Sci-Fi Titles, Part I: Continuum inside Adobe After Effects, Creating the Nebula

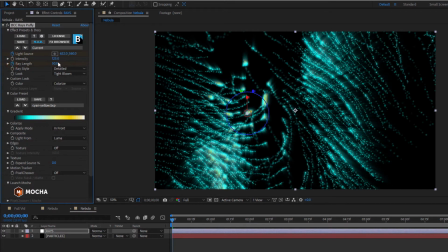While I'm at it, I'm also going to set a keyframe for the ray length, maybe somewhere around 40.
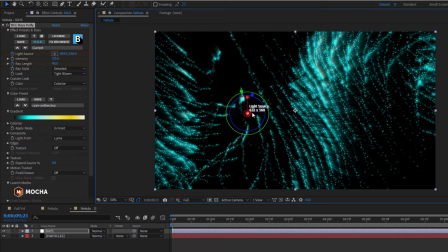On the last frame of my project, I'm going to move my light source to the right a little bit, and you know what? Let's increase that ray length. Not too much. All I really want to do here is create the illusion that the nebula is moving past a light source, for example, a star.
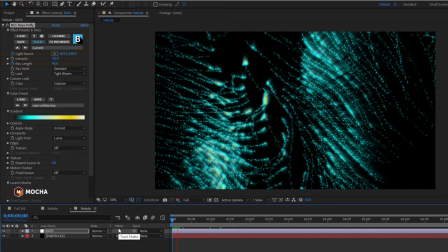By slightly increasing my ray length, the light appears to be refracted through more dust.
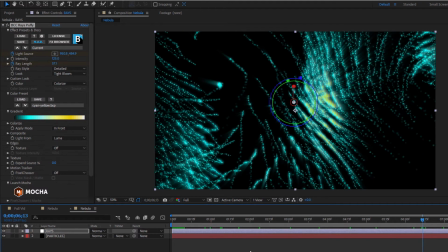Now, one cool thing I can do is set a keyframe about a second in for the intensity.
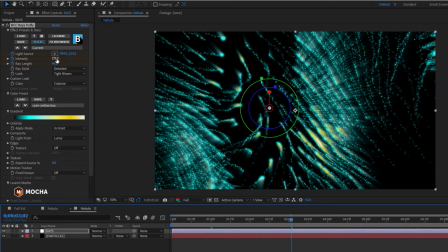I'm going to crank that up, and then at random points, I'm just going to adjust the intensity up and down slightly.
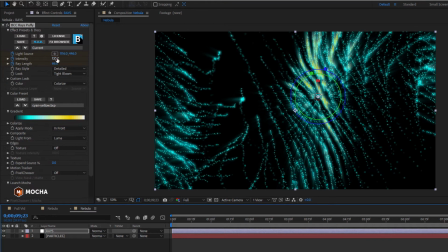It's entirely optional, but it helps sell the idea that the dust and gas are traveling in front of the light, reducing the amount that passes through the nebula.
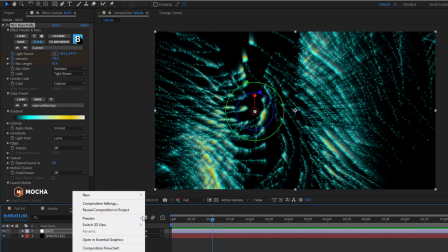Okay, now let's create a new adjustment layer and name it Color Glow. I want to create regions where the light gets redshifted.
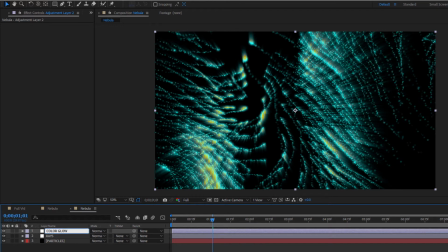Maybe the light is interacting with hydrogen or methane in our nebula, so the visible light in those areas is a different part of the spectrum.
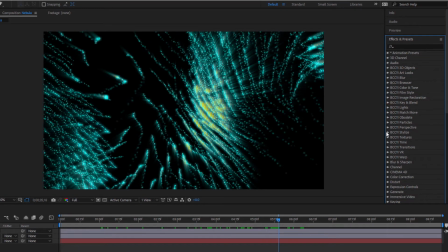So to do this, I'm going to first want to go to the Stylize unit and apply Colorized Glow.
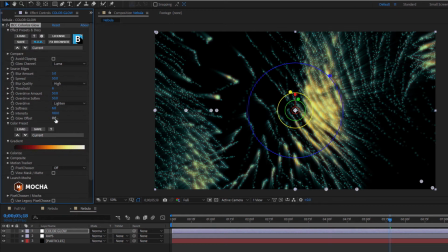Let's bring up that intensity a bit so I can see it, and then what I want to do is create this fuzzy, grainy, dusty look.
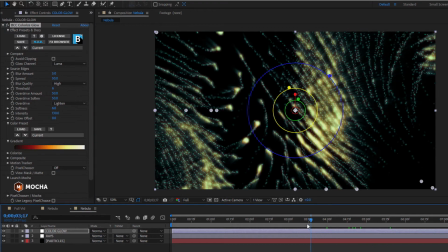I'm not going to worry about the whole image, I'll mask that in a moment, but what I want to do is move my CTI to a point where these regions here are as bright as they're going to be.
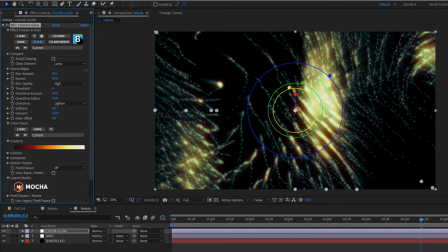By adjusting the blur amount, I can create a softer or harsher glow. Since I want to create areas where the dust and gas are more noticeable, I'm going to set my blur amount to around 8 or 9, and then I'm just going to completely get rid of the spread amount.
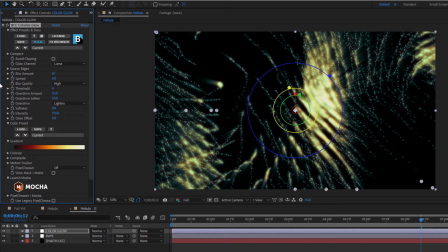Since I want this glow confined to the stream of light and gas, let's just pull back on the threshold so that more of this region is affected by our glow. Now, as I mentioned before, I want a softness here that isn't smeary or distorted. I don't want it to look like I just slapped a glow on top of my image.
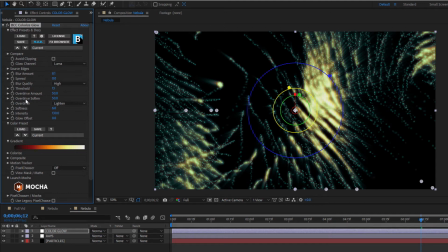I want it to look like the glow is a natural result of dust scattering the light. To do this, I'm going to adjust the overdrive amount. This parameter adjusts the overall intensity of the glow. Lower values produce a softer glow by mixing the image, our nebula, with the original glow. Bringing it down a bit will give it a nice soft look.
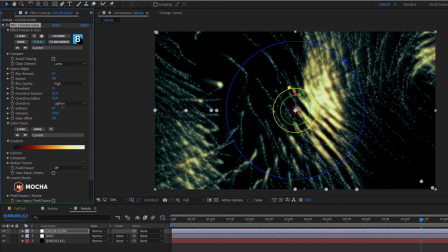And speaking of softness, if I bring that down to around, say, 10, I can retain the sharpness of my light, but really give the appearance that those pinpoints of light are being scattered before they reach the camera.
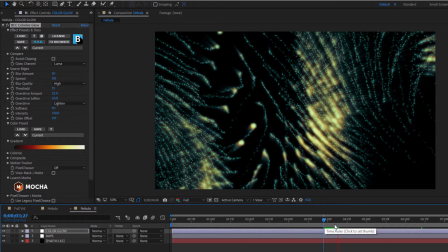That's looking pretty good. Okay, so as I mentioned, I want to mask out some of these areas so that the whole thing isn't an orangey glow. Now, since I'm in After Effects, I can certainly grab my pen tool and just start creating a generic mask, animate its path, and feather it out to blend, and that's going to work just fine.
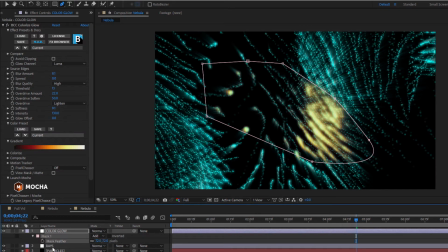But as I mentioned earlier, if I'm not in After Effects, or if, say, someone on my team is in Premiere or Resolve, much like with the AE camera, I want to find a way to make this effect as compatible as possible.
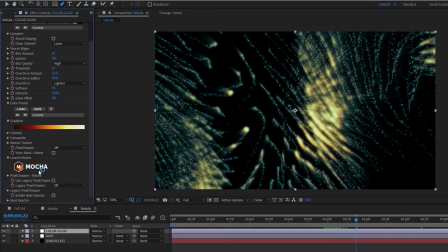As it happens, in most of the effects available through Continuum or Sapphire, I have access to Mocha Pixel Chooser.
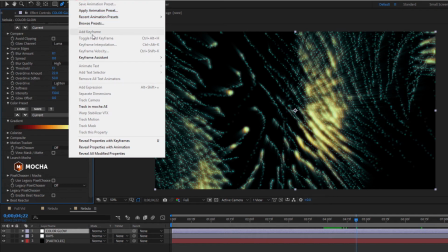Now, this is both different and similar to Mocha AE,
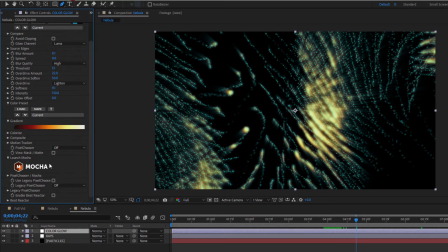in which it allows me to do masking and tracking, but in this case, it's built right into the individual effect. So to access it and begin masking, all I have to do is launch Mocha right here.
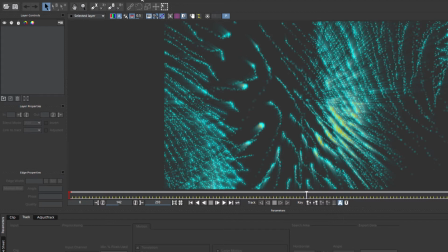When Mocha launches, I'll take my X-Spline tool and draw a quick mask around this region here. Then I can create a new mask as a separate track over here.
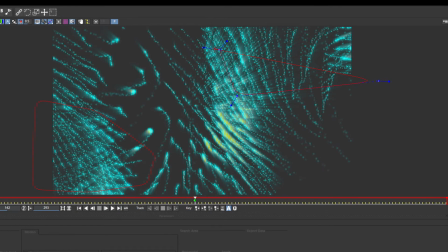One quick tip is that if you want to move the screen area, just hold X to bring up the hand tool so you can move around without disconnecting your spline.
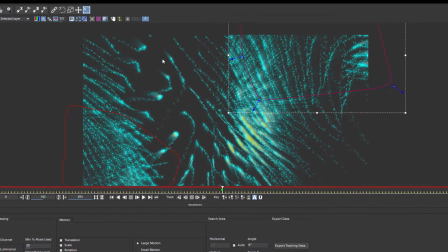Now if I want, I can select a spline track, Command A to select all the points, and move it around a bit to create some subtle movement.
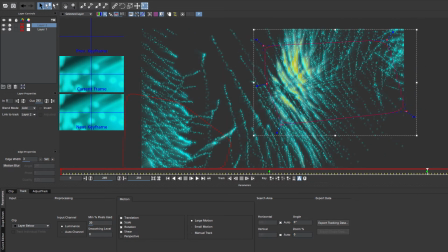I want to be careful not to create keyframes too close together, or the mask will awkwardly jump around.
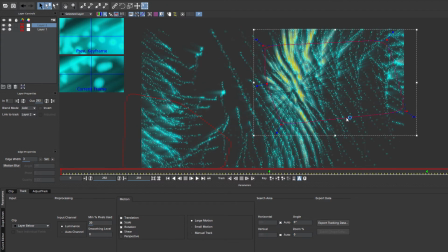Nice, smooth, subtle animation is what we're going for.
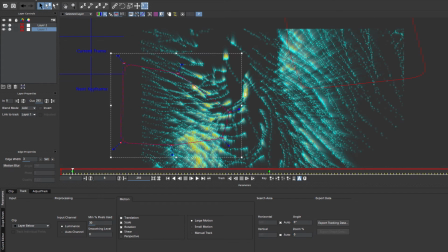Now, if you're asking why this is better than using, for example, the AE mask, it's because I can go up here and just export my mask and tracking data.
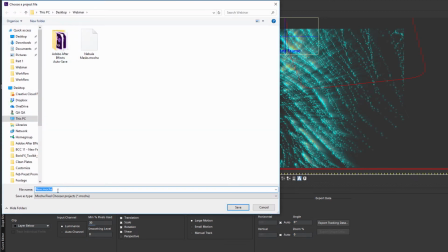Now, anyone on my team who's not working in AE can access and import these masks.
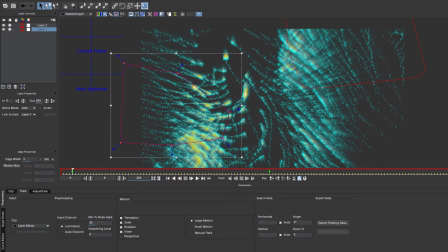When I'm done, I'll just save out.
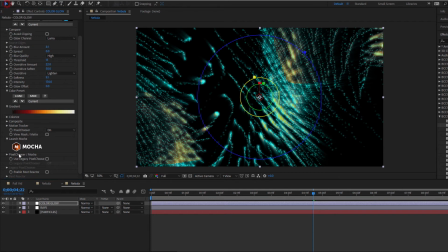Now, to get rid of these harsh mask edges, all I have to do is open up my Pixel Chooser mask, and like with After Effects, just adjust the feathering to blend it in nicely.